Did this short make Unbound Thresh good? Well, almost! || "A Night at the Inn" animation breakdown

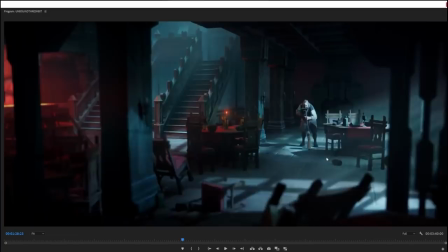Oh, right, little thing. The smoke that Bort brushes away there, hand animated, and one of the ways that you can tell, let's zoom in on it,
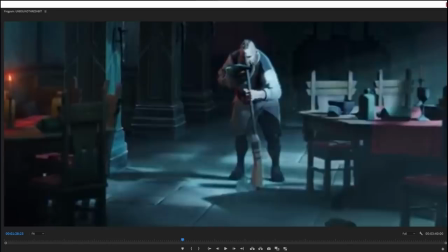is that it is not animated at the same rate as the 3D animation.
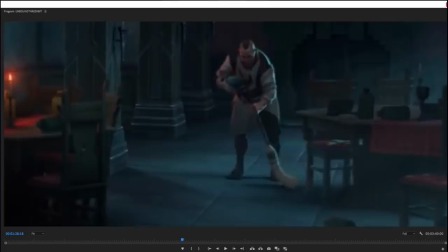The 3D animation, because it's 3D animation, you can just move at 24 frames per second, or probably 25 or 30 in this case,
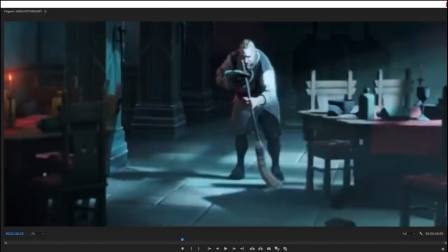because like it's 3D animation, that's one of the benefits, but 2D animation is a little bit like, if you do that at 24 frames per second or 30 frames per second, that's a lot of frames you have to make, so instead, you can see how the scene moves, then the smoke moves,
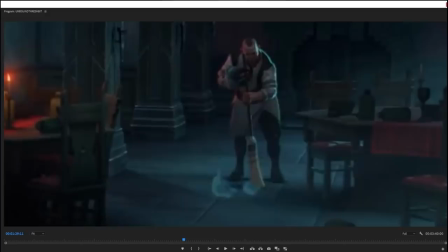then the scene moves, then the dust moves, then the scene moves, then the dust moves, then the scene moves, then the dust moves. On this, like, two-frame cycle that gives it a slightly different movement aesthetic. And then when we need a really smooth motion from it, like here, when we need this, the dust to,
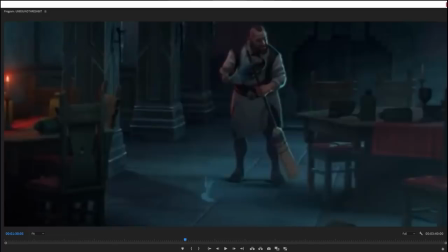like, smoothly dissipate, Then we animate it on ones because we need that extra smoothness for like the fadeaway,
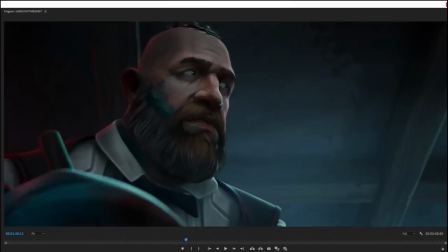which is stuff that you can do with well, you can do it in 3D animation too. Like there's been a lot of good 3D animation made with limited frame rates where they like experiment with limited frame rates in order to imitate the look of 2D animation. A lot of 3D anime does this.
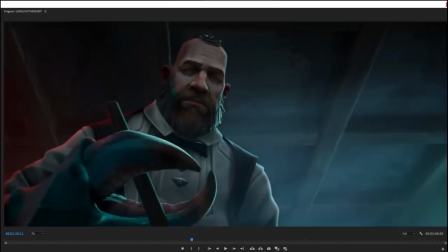And you can see the claw is scared, like it's shaking because it knows that what Thresh is and that Thresh is gonna kill it.
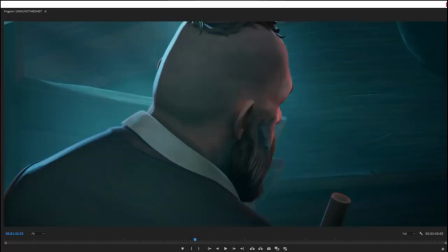Thresh is gonna kill the claw. The claw knows this. It knows that he's dangerous, which is lovely.
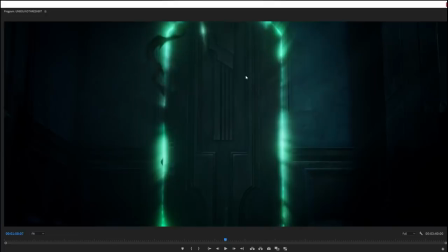Skipping ahead a little bit. So the smoke that comes out from the side of the door, I'm advancing a frame back and forth right now. It's really hard to see because not much else is happening, but the smoke as well. Let me see if I can do it with the sound, actually.
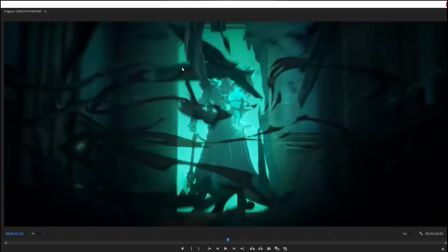1, 2, 1, 2, 1, 2, 1, 2, 1, 2, 1, 2, 1, 2, 1, 2. Smoke is also animated on twos, and it's hand animated. So here is a thing I quite like in terms of the storytelling as well.
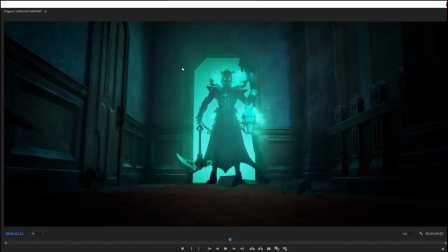And one of the things that makes me feel like a little bit less miserable
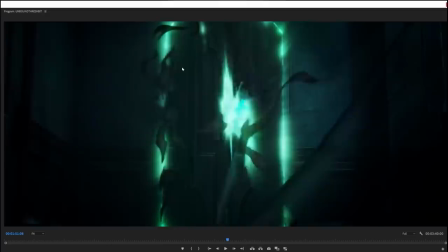about the Unbound Thresh skin is that what we see here is that the human face is not his true form.
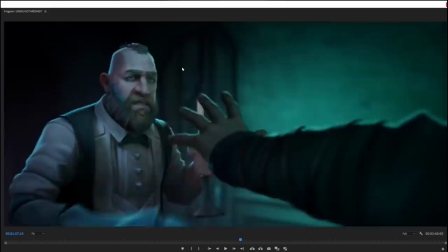His true form looks like this. The human face is a disguise he puts on.
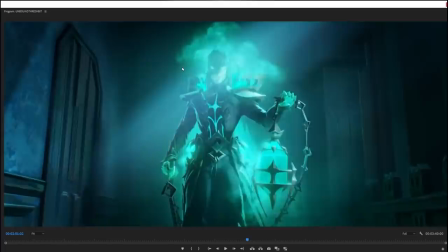And that's revealed to us most explicitly here.
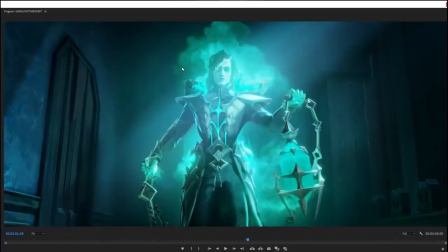Because it's not until he needs to talk to Bort, it's not until he needs to practice his little corruption,
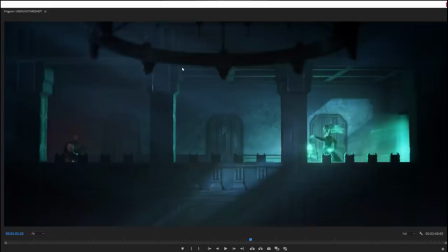that's when he puts the human face on, like a mask, like fades it in over over like his terrible real visage. And the most explicit confirmation of all happens right here.
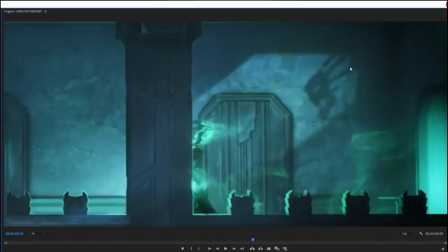Have you spotted it? It's not that hard to spot. It's right there.
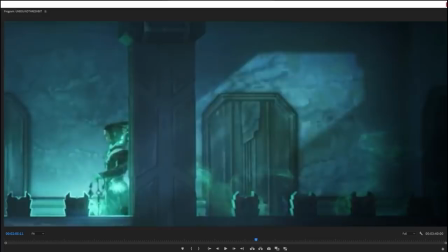That is Thresh's true form, as revealed by his shadow,
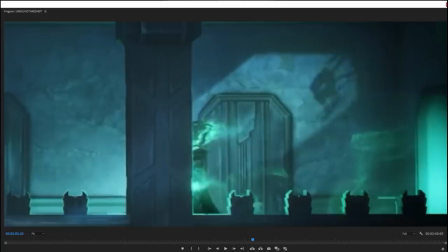where he still has the skull face, where he still has, like, the bone tentacles
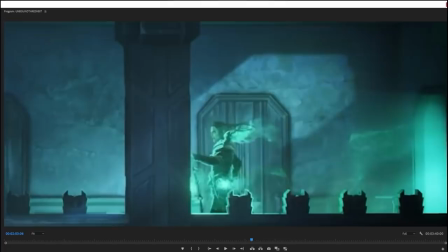with chains on them. He still has his true form. What we're seeing here, Unbound Thresh, this version of him, as far as the storytelling goes in this short, that is only a costume. It's only a costume that he's putting on to cover up what he really is.
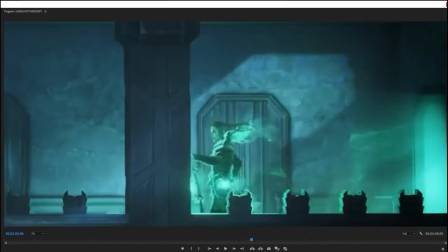And again, if we have to have this human version of Thresh, then this is how I prefer to think about it. Like, it's not his true form. That's the thing that annoyed me a lot about Unbound Thresh when he was first revealed,
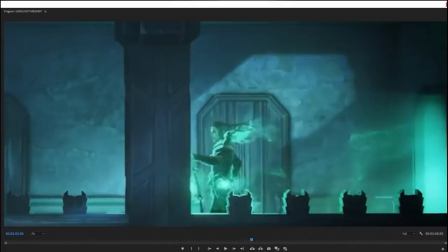was the implication from the story that Thresh has sucked up all this soul energy from the Ruination, and now this is his true form. He's returning to his true form, reclaiming his humanity. Which, like, no, Thresh is not human.
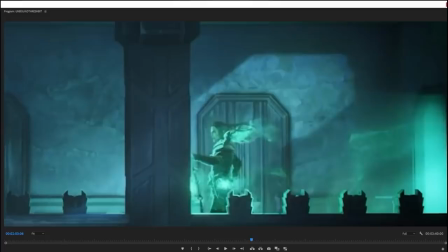He doesn't want to be human. He hates being human, because being human means being limited in the sadism and cruelty that he can do. He likes being a monster because it makes him more able to do the monstrous things that he always wanted to do back when he was alive.
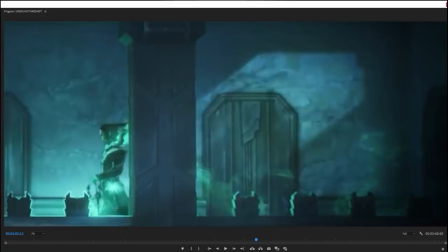He loves being a monster, and what we see here is that as far as the storytelling of this short at least is concerned, he still is.
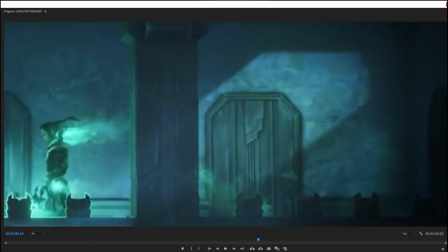Unbound Thresh is a costume. It is not the true form of the man.